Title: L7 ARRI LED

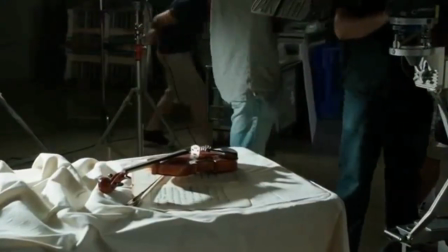(4:08)
We set the Alexa at 4,000 degrees Kelvin, and we set the L7 at 4,000 degrees, so that gave me true white light for our first shot.
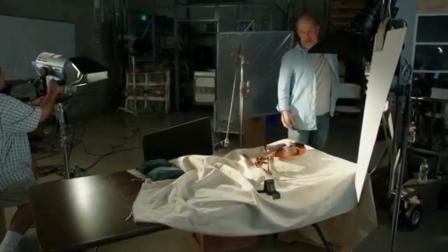(4:20)
And from there, we backed the color temperature on the L7 light down to 2,800, and that gave us a warm kind of sunset glow.
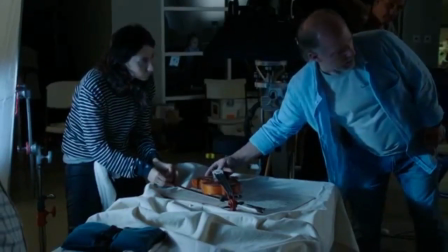(4:30)
Then we went to the other end of the dial, all the way up to 10,000 degrees Kelvin, and that gave us this very blue moonlight.
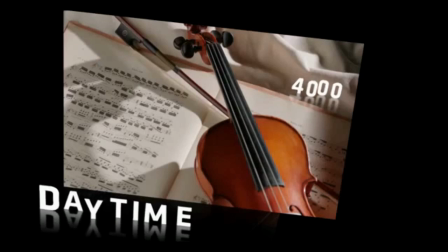(4:39)
In a few minutes, I was able to create a daytime look, a sunset look, and a nighttime look, all with just the touch of a couple of buttons. no gels, no filters, no extra time for the crew. It was so simple and that to me is really truly amazing.
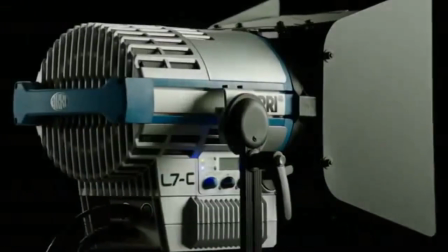Corporate and industrial shoots have an entirely different set of demands. With a low power draw, high output and the ability to control color, the L series Fresnel's are a perfect fit for location lighting.
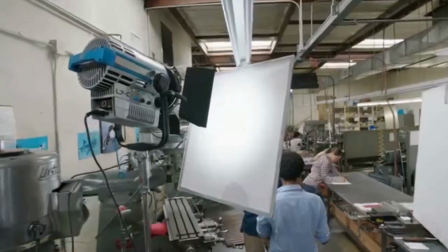(5:11)
Locations for film and television productions can be anywhere and everywhere. In a location like this, there can be particles flying, dust, moisture in the air. It can be very difficult on equipment. And also power can be an issue if it's a working environment.
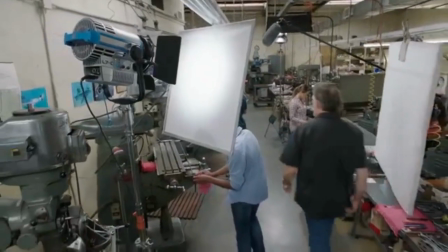(5:23)
This light pulls barely two amps in an operation like this that can really, really save you.
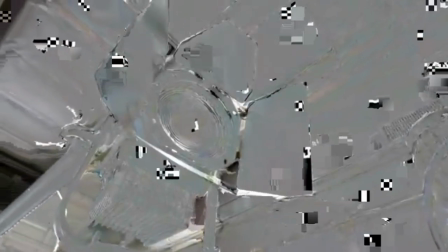(5:28)
The other problem, sometimes you walk into a location and you've got daylight spilling in, you've got tungsten lights, and even fluorescent.
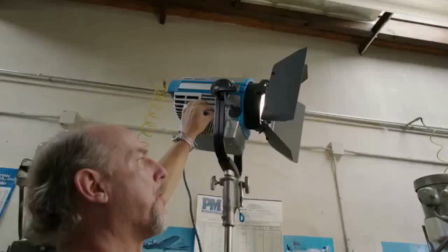(5:34)
The L7C Fresnel is a fully tunable white light that allows you to match the color at any location.
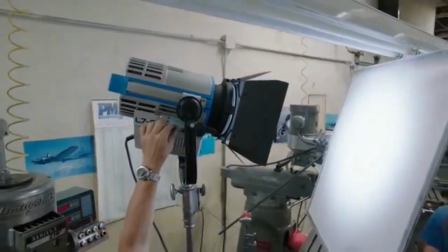(5:40)
In a matter of moments, I can dial into any one of those color temperatures with a minor tweak of the knob on the side of the light.
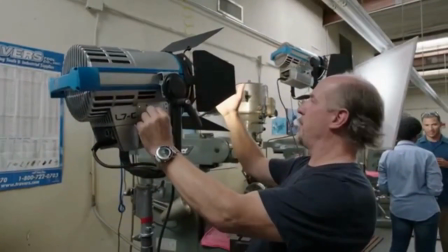(5:46)
It's that simple. The warm end of this comes in at about 28. You can see how yellow this is.
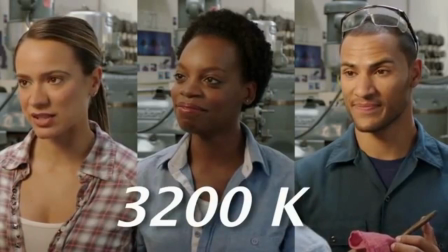(5:52)
Here's straight up 3200.
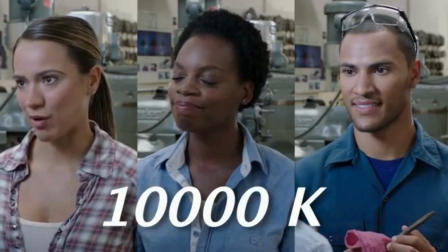(5:54)
This is up to 7500 right there, all the way up to 10k, and then back to 5600 daylight.
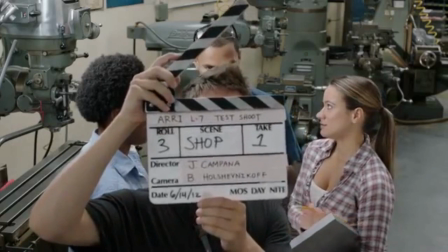(6:02) Loving it. Take one. Mark it.
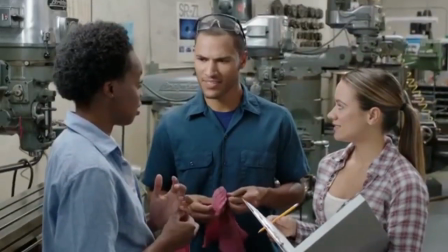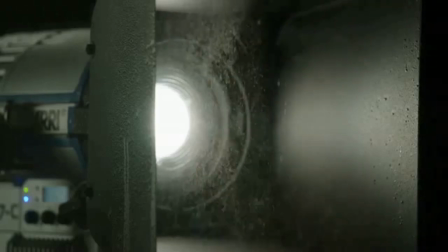(6:11)
Also, these units are weather resistant. All of the internal parts are fully protected from dust, dirt, and humidity.
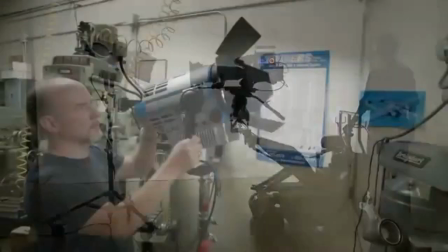(6:19)
Whether you're working in studio or on location,
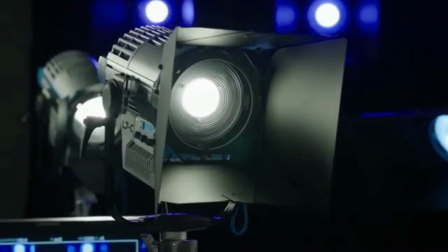(6:22)
the L-Series Fresnels from Arri can provide you with an effortless transition into the new era of LED lighting.